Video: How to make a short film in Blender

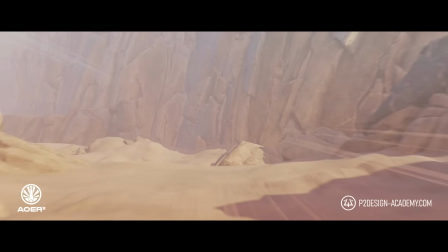What I mean by that is we would discuss and say that would be cool if there was saliva on this shot for example.
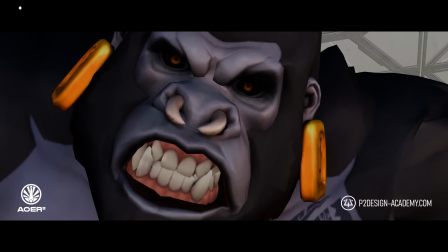I'd love if the blade was raising dust as it flies forward.
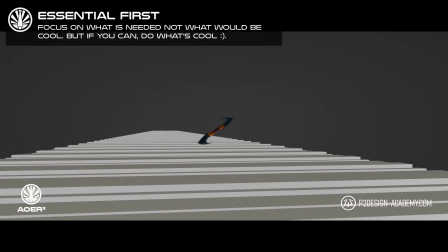But these VFX were not needed and I started them once every single essential
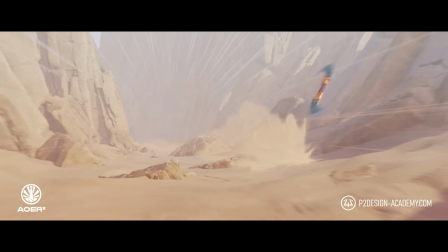feature was done so basically the dust trail was done three days before the release
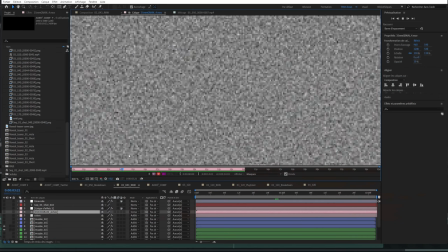I comped everything in After Effects added a video grain effect to give it a more cinematic look
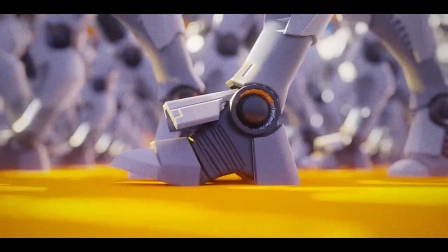and it was also used in the very first teaser that's why I wanted to have it here
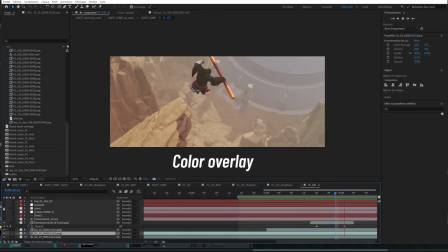I pushed a bit the contrast with curve and the little twist is that I slightly color graded each shot with warm versus cold gradient.
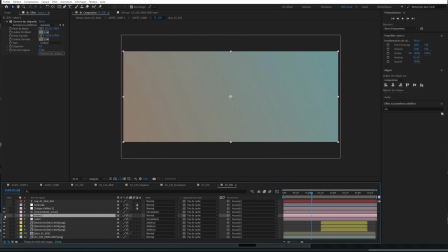The warm side of the frame is always where Kibeli is or where it comes from, while the cold side is on the robot.
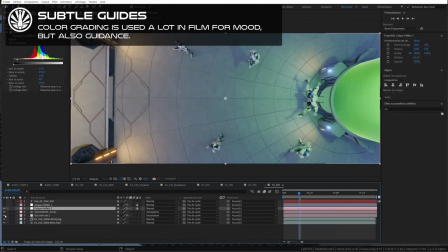It improved the contrast between organic and synthetic characters. I also made the motion design in After Effects.
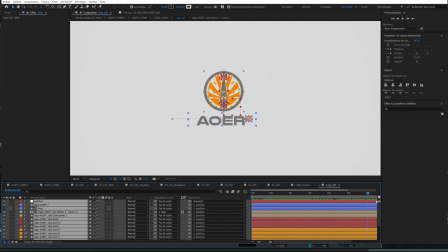The short was released on the 4th of March. The music was finished the day before. I worked almost 7 days a week to get it done from
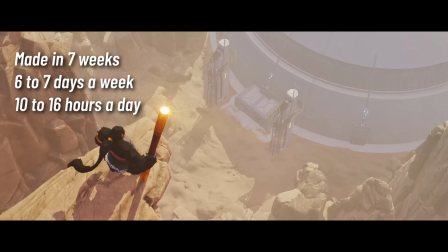10 to 16 hours a day and still to this date I'm
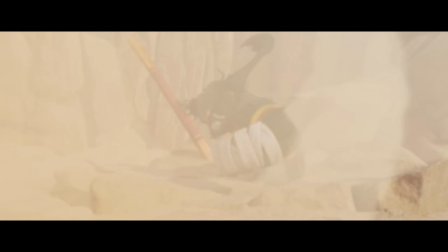so proud of this short and I think it's the best piece of art I ever done in my life and the feedback from the community and industry has been incredible. So one of the most incredible story and feedback I had was to know that Tone Rosendahl, the creator of Blender, at the Blender studio got into the animator's office to show them at this animated short. And he was saying to them that it was great. I know that because Pablo Fournier is a friend and he's working at the Blender studio. And he told me that tons came in. And then C-Brain told me that almost the whole studio has seen the short and loved it. So I was really humbled and super happy that the people behind Blender saw that short movie and enjoyed it. And that my friends is a great reward to be honest. This is the end of this video, I hope you enjoyed it, and I will see you in the next one. Cheers!